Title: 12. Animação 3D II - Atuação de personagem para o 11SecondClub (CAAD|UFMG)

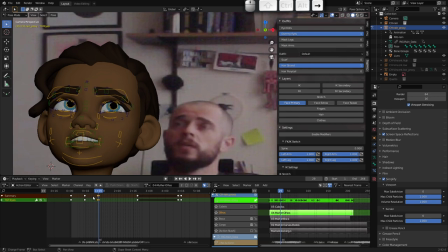Então, a gente indica com os olhos para onde ela vai girar, e daí ela pisca os olhos e vira para o lado. Então, isso aqui é uma maneira da gente construir essa antecipação com o olhar.
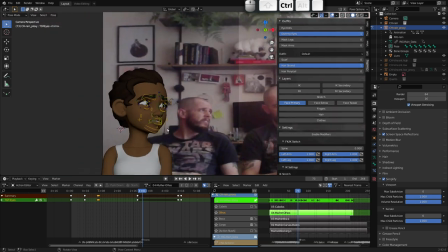E vejam que tudo isso aqui a gente vai fazendo em camadas.
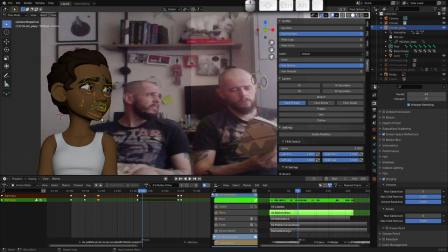Então, eu já tinha o movimento da cabeça, eu apenas movimentei os olhos um frame antes da cabeça para fazer essa antecipação. E depois, então, de fazer vários passos sobre
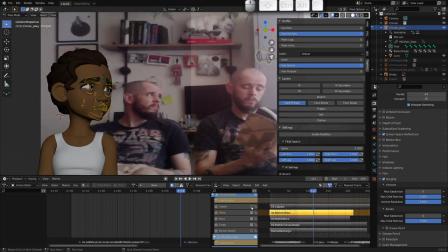essa animação facial, só então eu habilitei a animação dos cabelos. Que daí eu liguei a camada dos cabelos, desliguei a do rosto, e aqui eu só animei um bone.
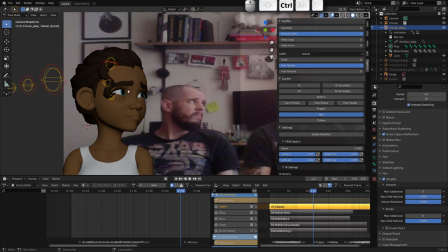Tá? Porque isso aqui é uma animação, eu usei uma animação cinemática direta, e
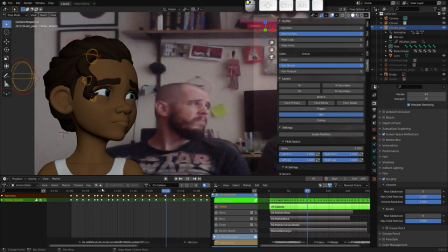Para esse caso aqui, eu nem precisei animar todos os bones, tá?
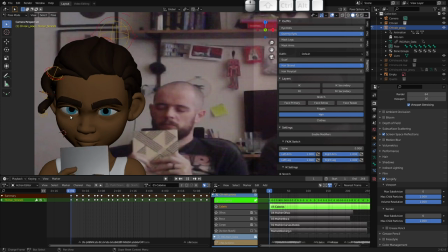Eu pude animar apenas esse aqui que controla a base, girando ele. Então, eu fui tentando acompanhar o movimento da personagem, fazendo movimentos oscilatórios.
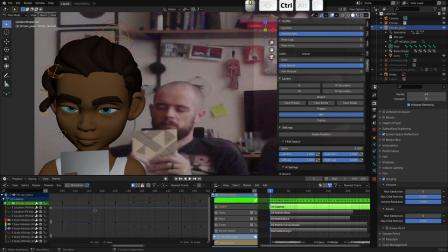Então, se eu pressionar Ctrl Tab aqui no Action Editor, a gente vai entrar aqui na edição de curvas, e vocês podem perceber que eu tenho basicamente um movimento oscilatório. Então, as minhas curvas, se eu colocar a visualização delas aqui,
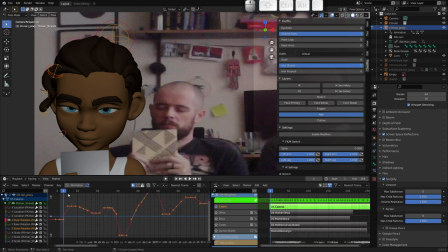eu tenho aqui essa oscilação. Ela sempre vai fazer isso aqui, ó, porque ela está reagindo aqui ao movimento
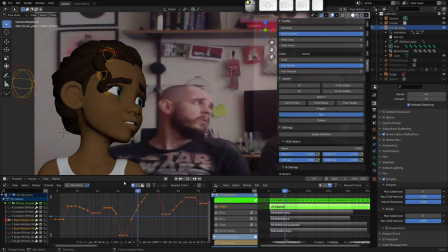da cabeça dela. Então, por exemplo, ela começa a virar a cabeça dela para o lado, eu faço aqui um follow through, né, que é esse movimento de atraso aqui, para depois que a cabeça dela chega no limite,
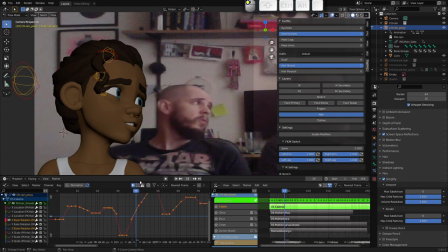ou a franja, ela continua o movimento por alguns frames, ela vai até lá na frente e volta e fica fazendo esse movimento pendular. Esse movimento pendular, então, a gente consegue realizar.
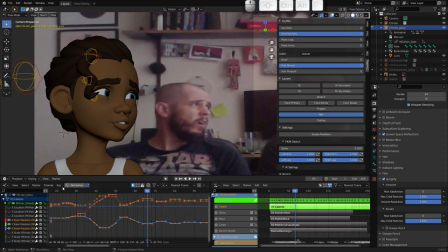Aqui a gente está vendo, né, o resultado, mas a gente realiza com essas oscilações das curvas. Então, ela sempre fazendo aqui uma oscilação. Então, ela nunca fica 100% parada. Ela, no máximo, ela diminui a intensidade dessa oscilação. Então, aqui em que a cabeça dela está parada,
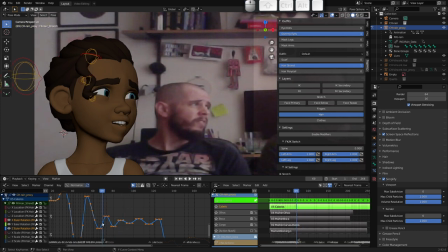a gente tem uma diminuição da intensidade dessa oscilação, em que ela virou a cabeça com uma maior velocidade e a franja ela vai acompanhando e perdendo essa
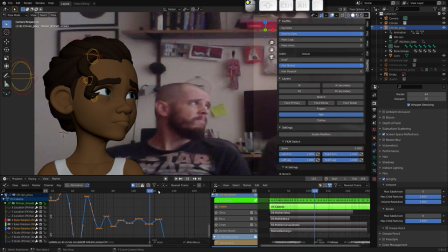velocidade com essa oscilação até ela fazer um novo movimento da cabeça e tudo continuar novamente.
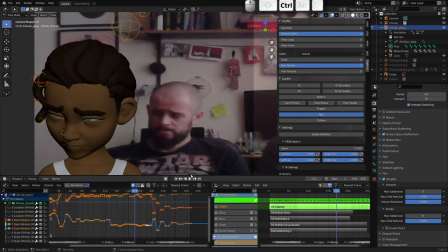Então, esse tipo de movimento aqui a gente também faz posteriormente.
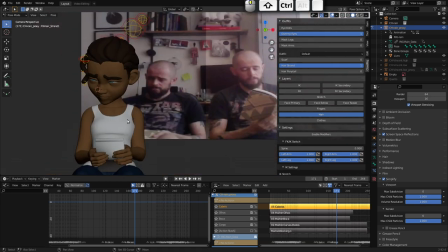É a última das coisas a serem feitas, tá? Então, com isso, a gente tem
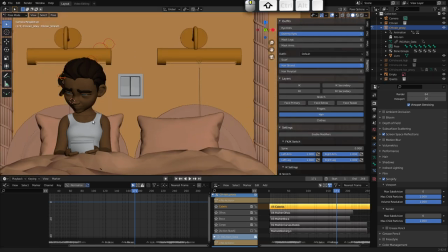a nossa cena aqui, que para testar
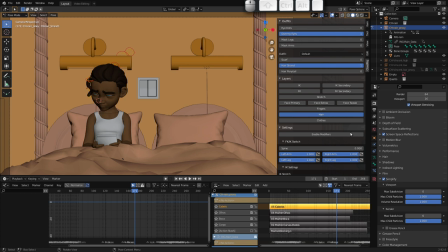a minha animação, para ver se ficou legal, eu faço algumas configurações. Eu venho aqui nas propriedades de render e escolho um formato de arquivo de vídeo, então FFmpeg vídeo. E na codificação, eu escolhi um container Matroska, que é o MKV.
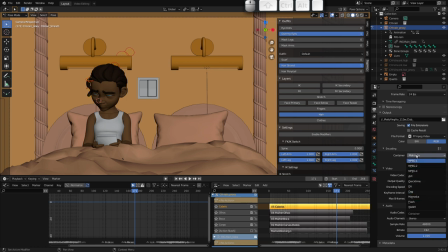Eu poderia escolher o MP4 também, ou qualquer outro, mas o Matroska é bom, porque ele permite... Ele é mais suscetível, mais resistente a erros, né, de codificação. E, por fim, eu coloquei o codec H264 para vídeo e o de áudio.